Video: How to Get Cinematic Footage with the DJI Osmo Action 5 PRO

And that's going to give you a nicer, more pleasing image. Now, this tip is gonna make the biggest difference to your action camera footage. One big reason why action cameras don't look very professional is because they have tiny sensors and they can't capture as much dynamic range as something like a mirrorless camera would be able to.
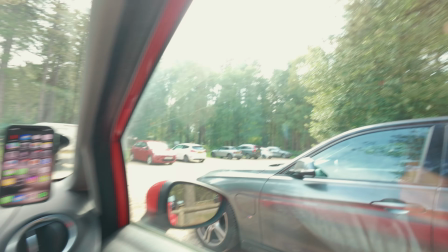So the shadows tend to be very dark and the highlights can often be blown out way too bright. And this is a dead giveaway that you're using a more affordable camera. But thanks to the 10-bit D-Log mode in the Osmo Action 5 Pro, we do have a little bit more flexibility. So I recommend exposing for the highlights. And what I mean by that is if you're outside, make sure you can see the detail in the clouds,
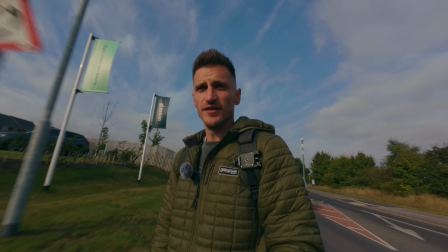or if it's a clear day and it's a blue sky, make sure the sky looks blue and it's not white and blown out. It helps if you're not pointing the camera directly at the sun, because that's always going to be way too bright anyway.
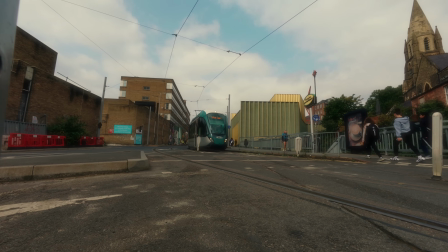But just bring the exposure down so that you can just see all the detail in the clouds or the sky.
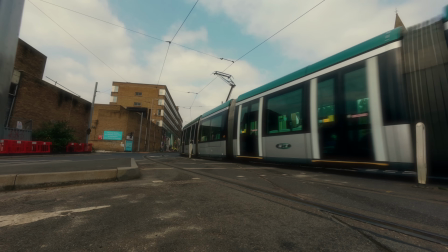If you're not filming the sky, make sure you see all the detail in the brighter parts of your image.
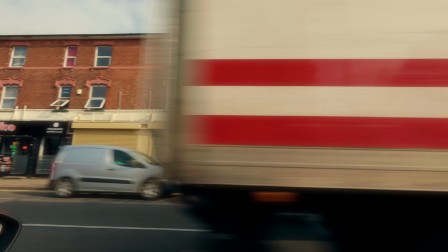Doing this may make your shadows fairly dark, but because of 10-bit, you can raise those shadows slightly using the color wheels in post.
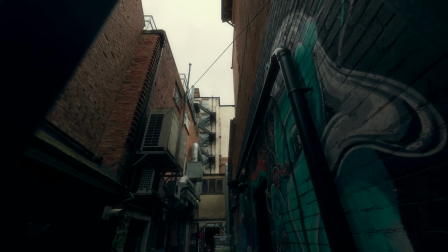And I'd rather retain the info in the highlights and have slightly dark shadows than have brighter shadows and more information there than a blown out sky.
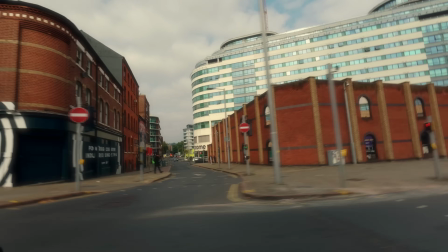It just doesn't look very nice at all. Plus, doing it this way is also gonna give you more vivid colors.
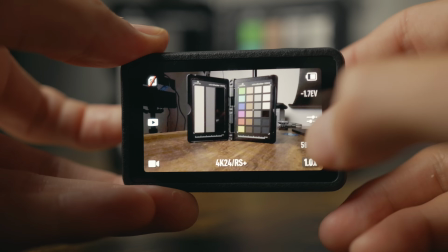Because we're using a log profile to film with, it looks very flat on the screen and it's hard to tell what your colors are gonna look like and your exposure values.
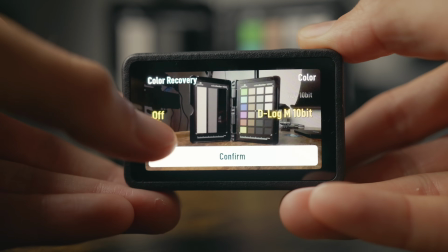But with the new upgrade, they've actually introduced a monitoring look feature.
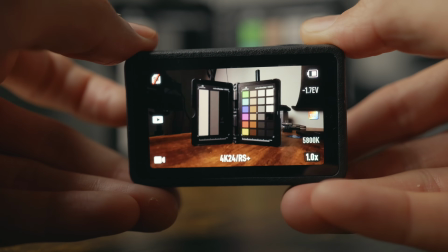So you can turn that on and it shows you exactly what your footage is gonna look like once you've applied the look in post. And that's gonna help you judge things by eye much better on the screen. So if you don't wanna raise your shutter speed too much and ruin in your natural motion blur,
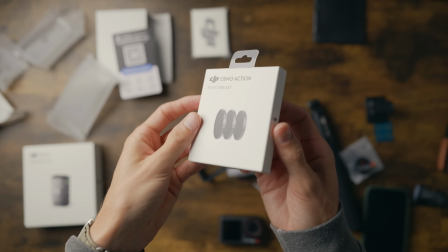and you can't go any lower on your ISO, I highly recommend getting some ND filters.
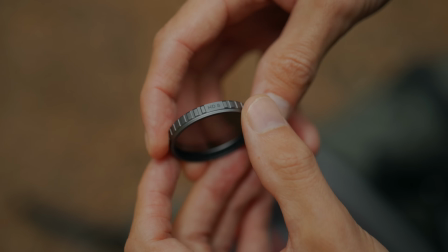So you can put these on, and it's like sunglasses for your lens basically, and it allows you to keep that natural motion blur with your shutter speed. Because they're not variable ND filters, where has that gone? Whew, thought I'd lost it then.
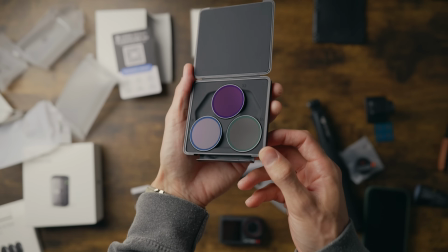Crikey me, I've lost a lot recently. Because these aren't variable ND filters, it can be a pain in the body to keep swapping them out all the time and checking your exposure and changing the settings, but it's well worth it for the end result, so I highly recommend picking some of these up. Using CPL filters is also a good idea. I've got a video all about those here. It's gonna make your image look a lot more professional.
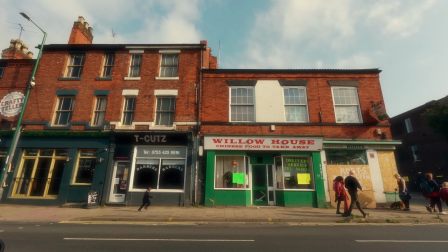I found that on a cloudy day, the ND8 was a good choice, and then when the sun is fully out, 16 or 32 was a good choice as well.
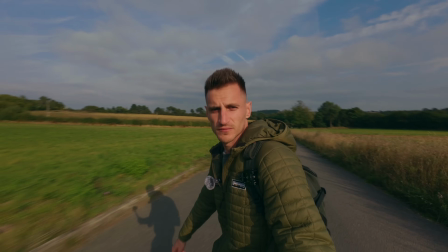But there are some color casts. The stronger you go, it seems to have a red tint to it, so you might need to just compensate for that when you're color grading. Now, before you jump in to color grading the footage, there are a few key things that you need to adjust to get a better result. So I'm gonna go through my full process now and you can follow along. First things first, we wanna put a color wheels layer on.
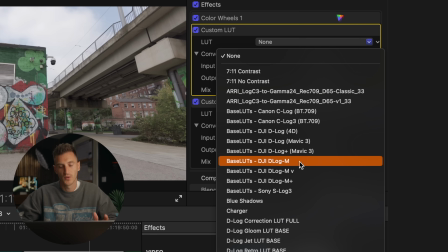Then we're gonna add two custom LUT layers. We're gonna use the D-Log M conversion LUT.
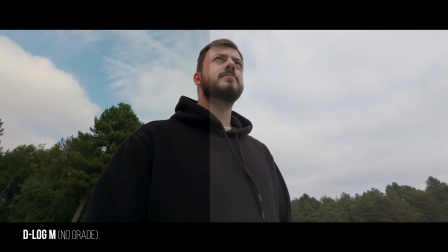So if you're using log footage, you need a conversion LUT to convert it to looking like it should, and then you can add your style LUTs after. Now, I use gamut LUTs. I'll leave a link in the description for you. Highly recommend these, they look great.
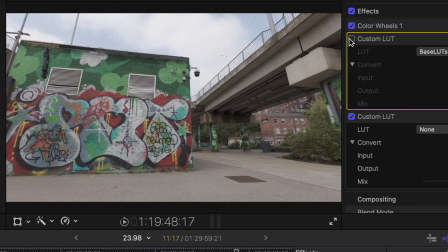I also use them for my Lumix footage as well, and they're the best LUTs I've ever used. There we go, so it's gone from looking all gray and flat to a little bit more colorful.
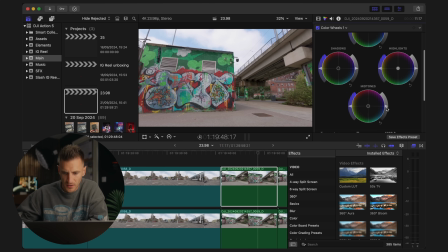It looks fairly bright, so I'm gonna go into the color wheels layer and bring the mid-tones down, just to bring some of that detail back in the highlights. I'm also gonna pull the highlight slider down to bring that detail back in the clouds as well.
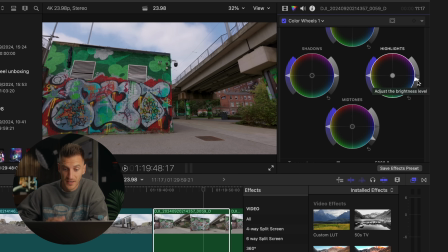And you can see, because of that 10-bit, I've got loads of detail in the highlights, and I can probably bring up my mid-tones a little bit just to add a little bit more detail back in the shadows. I don't wanna go too low with the highlights though, because it starts to take away from the contrast a little bit.
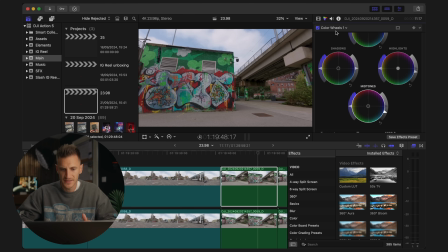I still want it to look nice and punchy. What I have noticed is the footage can look quite red at times.